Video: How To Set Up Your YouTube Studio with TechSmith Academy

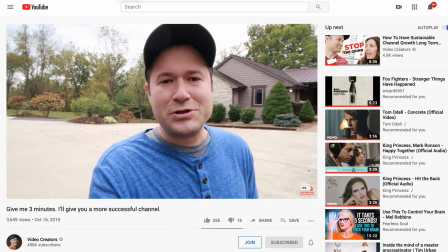0s
For the past several months, I've just been shooting videos for you guys walking around my backyard. But now I have an actual professional studio set up. I want to give you a behind-the-scenes look and then give you some tips and some tricks for how you can make your content look way more pro without costing a lot more money. That's coming up. Hey, guys. My name is Tim Schmoyer. Welcome to Video Creators. We are all about helping you grow your YouTube channel so you can reach more people, change their lives with the message that you're spreading. And when you're doing that, the quality of your videos does make a difference. The more professional your videos are, the more higher level of perceived credibility there tends to be for you and your brand and the authority in which you bring to the information you're presenting. Before I dive in and give you guys some tips on how to do that, I wanna thank this video sponsor, which is TechSmith Academy.
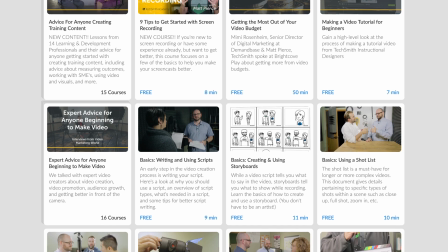46s
They have an entire library of free online courses that's gonna help you learn how to do exactly that. One of the first things I did in this room is I wanted a different background.
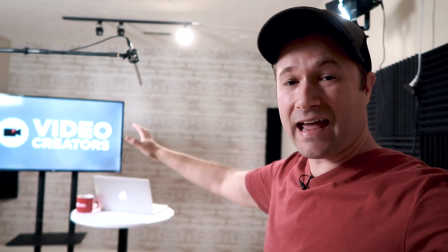59s
And so as you can see on this wall, I didn't want it to just be plain. I put this stuff like actually is just a sticker.
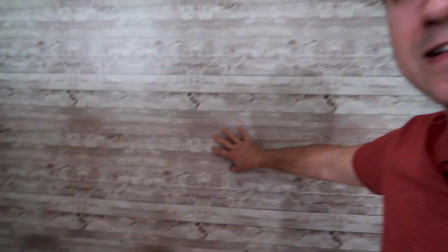68s
I got it for like 14 bucks on Amazon. It's not actual wood, it's just an adhesive sticker that I placed back there and it just adds some texture. Now if I was gonna do it again, a mistake I made is that the skin tone colors is too close to me. I would rather that be more contrast, but it is what it is. and kind of with the whole room in general.
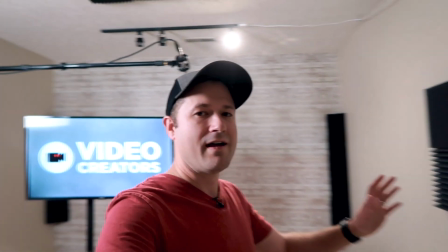87s
I think I kind of eventually want to paint this wall and paint this wall again to
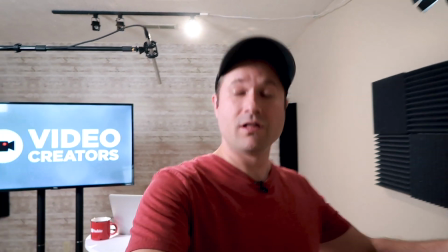91s
have a little bit more like if I show a wide angle like I am right here,
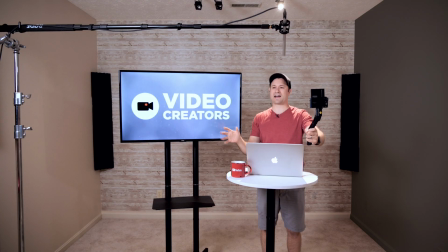96s
it would look a little better if those walls were maybe like black or red or something like that. So keep your skin tone in mind when you pick your background, which I forgot to do. This room though is also super echoey.
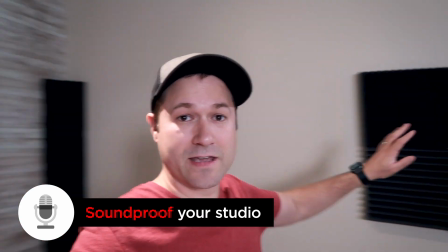106s
So I got sound panels, dampening panels. I got them here. I got them on the other side of the room.
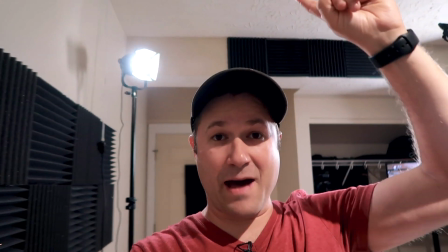112s
I've got them in the corners. and then I also have them up top and on the door and on the wall, basically wherever I'm gonna, wherever my voice is going to bounce. And one of the biggest places in this room made a big difference is right up there on the ceiling. Buying those has made a big difference in the audio in this room. And as you guys know, if you wanna sound more professional and you want more credibility, the audio is one of those things that makes the biggest difference.
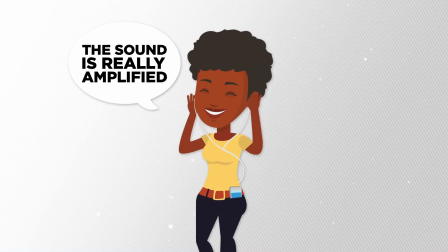138s
Because people are either listening in their earbuds where it was really amplified,
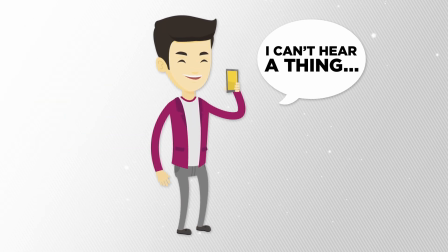142s
or they're listening to it in their tiny phone speakers and poor audio is just not gonna come through hardly at all. So you might have the fanciest camera in the world but if they can't hear it, they're out, you'll see high abandonment.
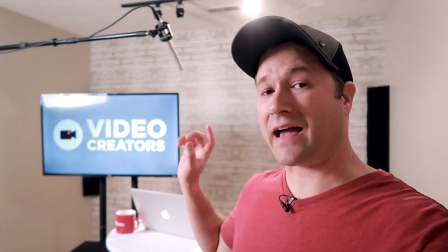152s
Now on this channel I do a lot of teaching, it's pretty educational and so I got this TV in here to give you guys something a little bit different visually
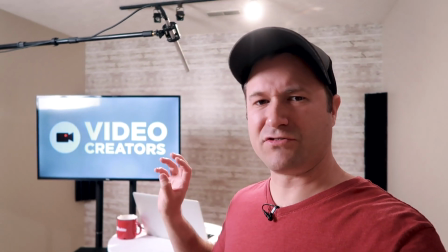159s
to look at than just me and I don't wanna make it too like presentation-y but showing some examples and things while I'm
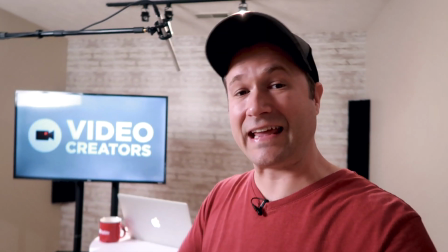166s
talking I think would be good and it cuts down the editing later for my editor if all that's just kind of like right there for her. Now let's talk about lighting for a second. So important to light it well.
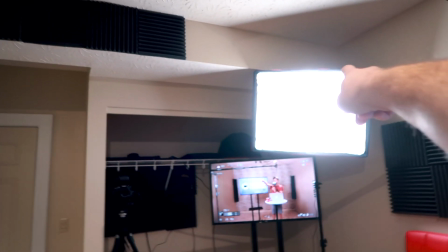177s
So what I have here over there is I have a key light, okay?
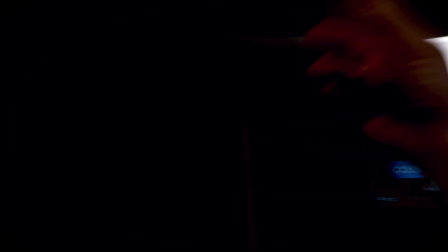182s
And that is projecting most of the light on me. Over here, I have a fill light. I want a little bit of shadow coming from this light across my face. And so it adds some depth to it. And then I have this backlight right up here that's giving some light. You can see it coming over my shoulders and over my head. And what it does is it separates me from the background. Let me actually turn off that backlight and you'll see what I mean.
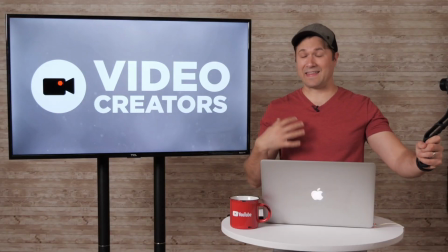207s
I got it plugged in right here. Can you see how flat this image is now? Like it looks like I'm kind of standing right against the wall.
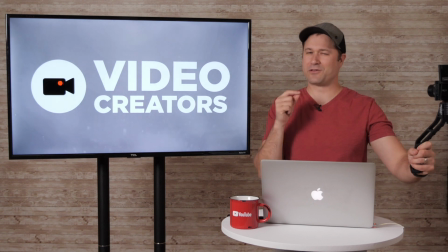213s
There's very little separation. But look at it now if it turned on. See how big of a difference that makes? The key here is you don't need a ton of light to like blow everything out. You just need to use the light you have and use it well.
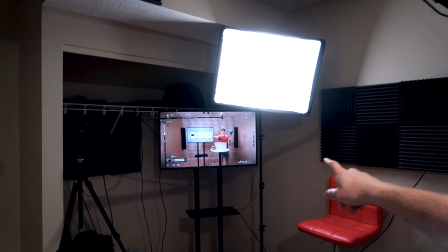224s
I got that TV. It helps me make sure that my shot is framed well and that there's not like glowing ear hairs coming out. I've had that before in the past or stuff coming out my nose or whatever.
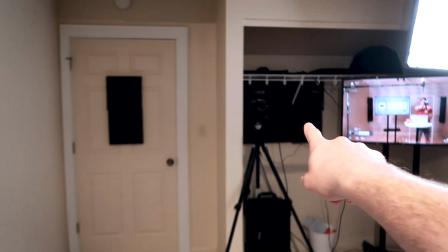238s
Like when it's just on the tiny flip out screen on my camera over there, I very rarely was able to pick up stuff like that.